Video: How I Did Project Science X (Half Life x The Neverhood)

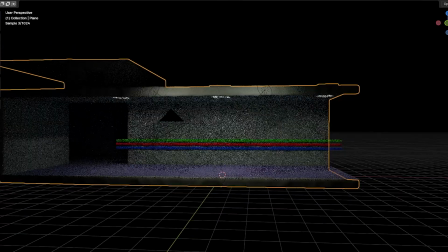[8:59]
It was pretty late in the workings that I got rid of it.
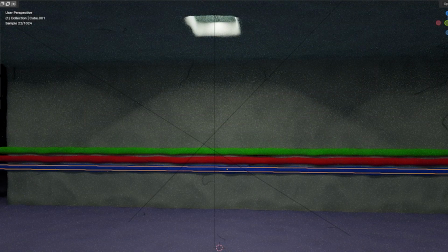[9:05]
There's also these bars that are color-coded to tell the scientists where to go.
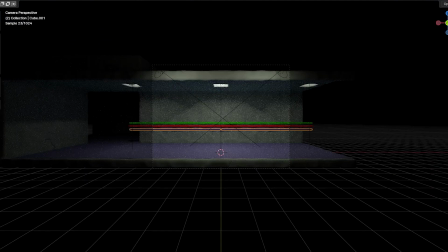[9:11]
I put them in because it's a nice background element, makes the environment a bit more interesting.
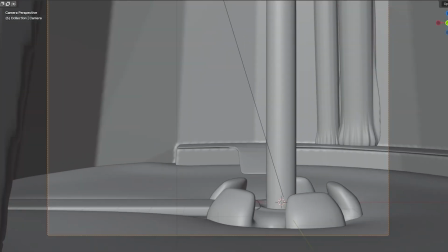[9:18]
Anti-mass spectrometer. I always think the words are weird.
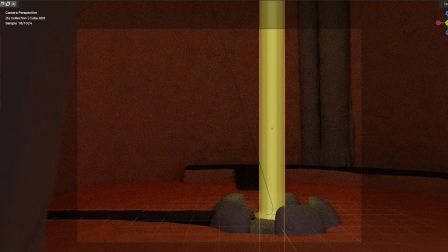[9:24]
This is admittedly not a great effect. This is just the volume, emission volume. I wanted to, you know what? I just thought right now that I could have applied a ripple effect to make it look better.
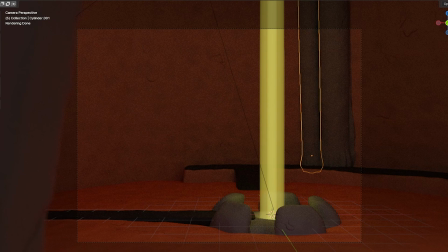[9:39]
Oh well. We have some pipes in the background. These have the squish modifier,
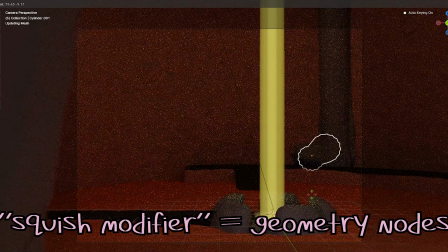[9:45]
so they can just naturally fit to the scene.
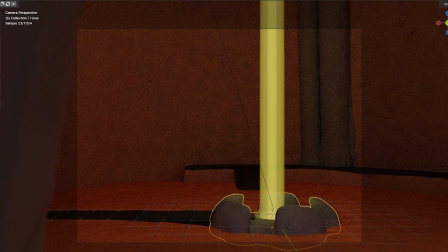[9:52]
A few little bits and pieces holding everything together. This background is a bit bland. I was gonna put little divots in the wall, and then I didn't.
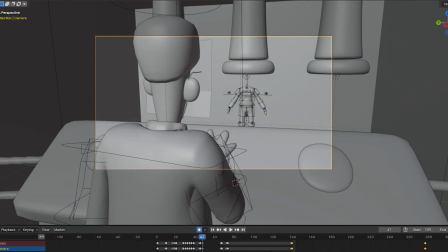[10:06]
The HEV scene, as you can see at the beginning, this is the
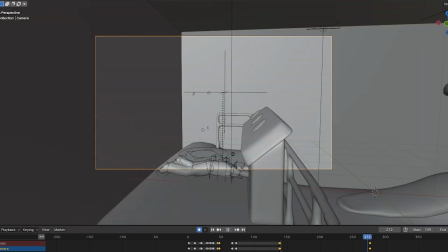[10:14]
2D section, and then, oh, that's weird.
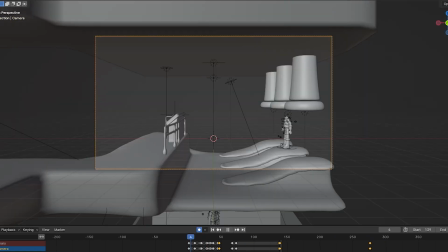[10:19]
2D section, and then start into the actual animation.
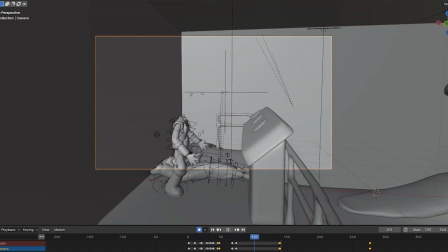[10:25]
So this was all animated the usual way, the correct way of animating everything simultaneously.
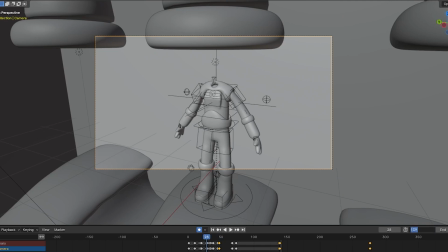[10:35]
Did it lag? I think it had a bit of a lag trying to...
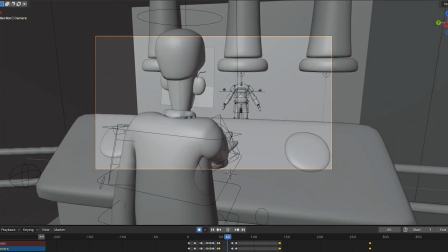[10:38]
Yeah, as you can see, the FPS is like half of what it should be, but it's fine.
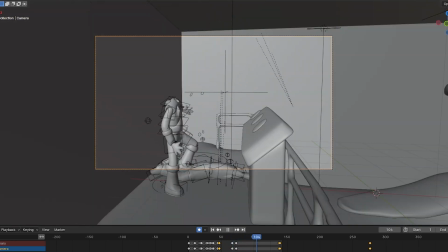[10:44]
It's supposed to be a bit chaotic and jittery, so yeah.
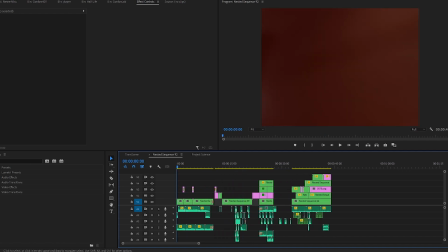[10:53]
As you can see, there's a lot of audio stuff here. This is the ambient sound of the train going.
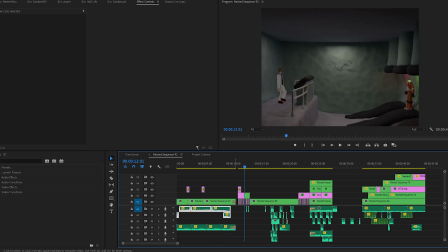[11:00]
I should have added footsteps for Barney's approach, but it's fine. Got the sound effects.
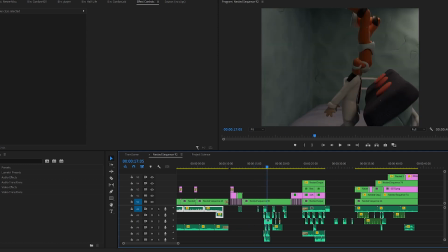[11:11]
Whole bunch of ambience, whole bunch of chaotic, like, banging meat sounds.
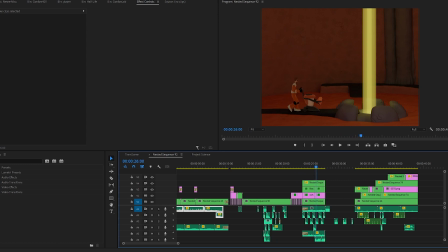[11:16]
Then over here, it's regular sounds of walking, pushing,
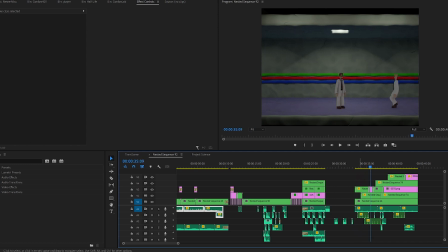[11:23]
heartbeats, and then we've got some footstep sounds that have directional input,
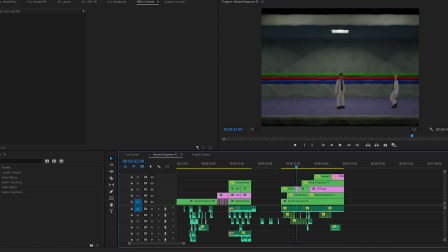[11:32]
just to differentiate Gordon and the other scientists' footsteps. This clip of me saying "Good morning, Dr. Clayman," I repeated that about 50 times, trying to get the inflection right, which is very annoying.
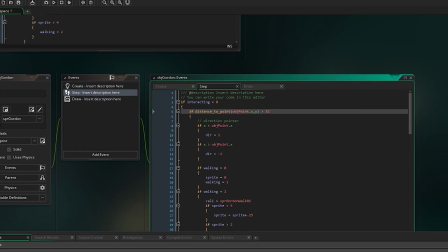[11:49]
One more thing.
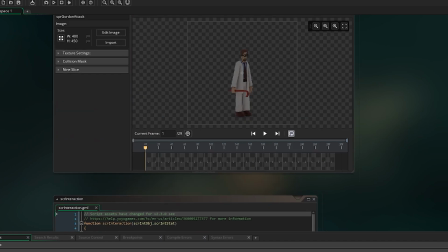[11:51]
I forgot to mention, I'll put it somewhere in the video, I'm not sure exactly where, but it is being recorded a couple days later.
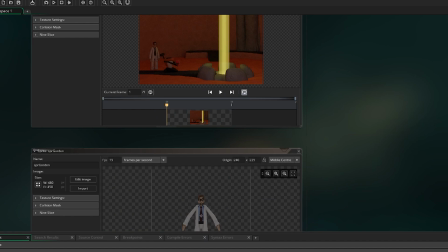[12:00]
The video was originally going to
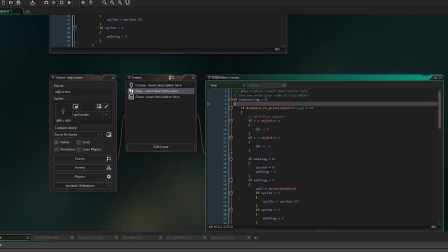[12:05]
be a recording of actual gameplay.
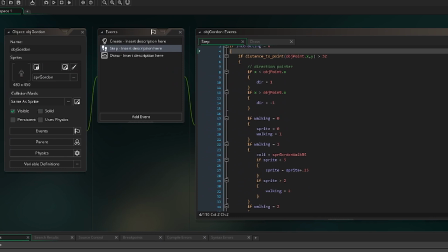[12:10]
I have a basic point-and-click adventure engine, and I was going to import all the assets and make it playable in this, and then I was going to release it as a playable video on Newgrounds,
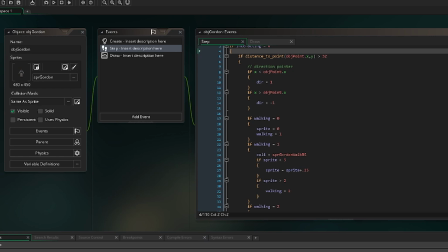[12:27]
but what ended up happening was it just took too long, and I wanted to get it done faster, and doing it all in video was just easier. Maybe at some point I will actually finish this.
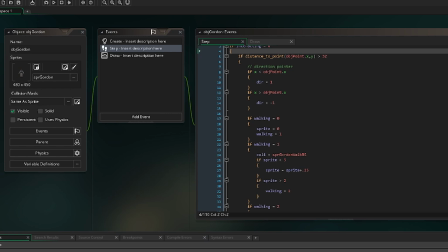[12:43]
I guess it's just like a mock-up of a game. Pretty much all I have now is just the movement and the scripts to interact with things,
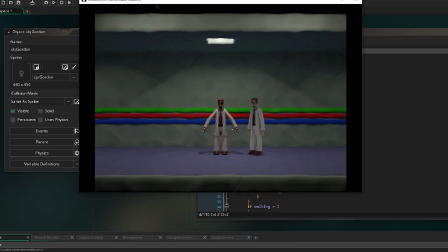[12:57]
but I haven't actually made anything actually interactable.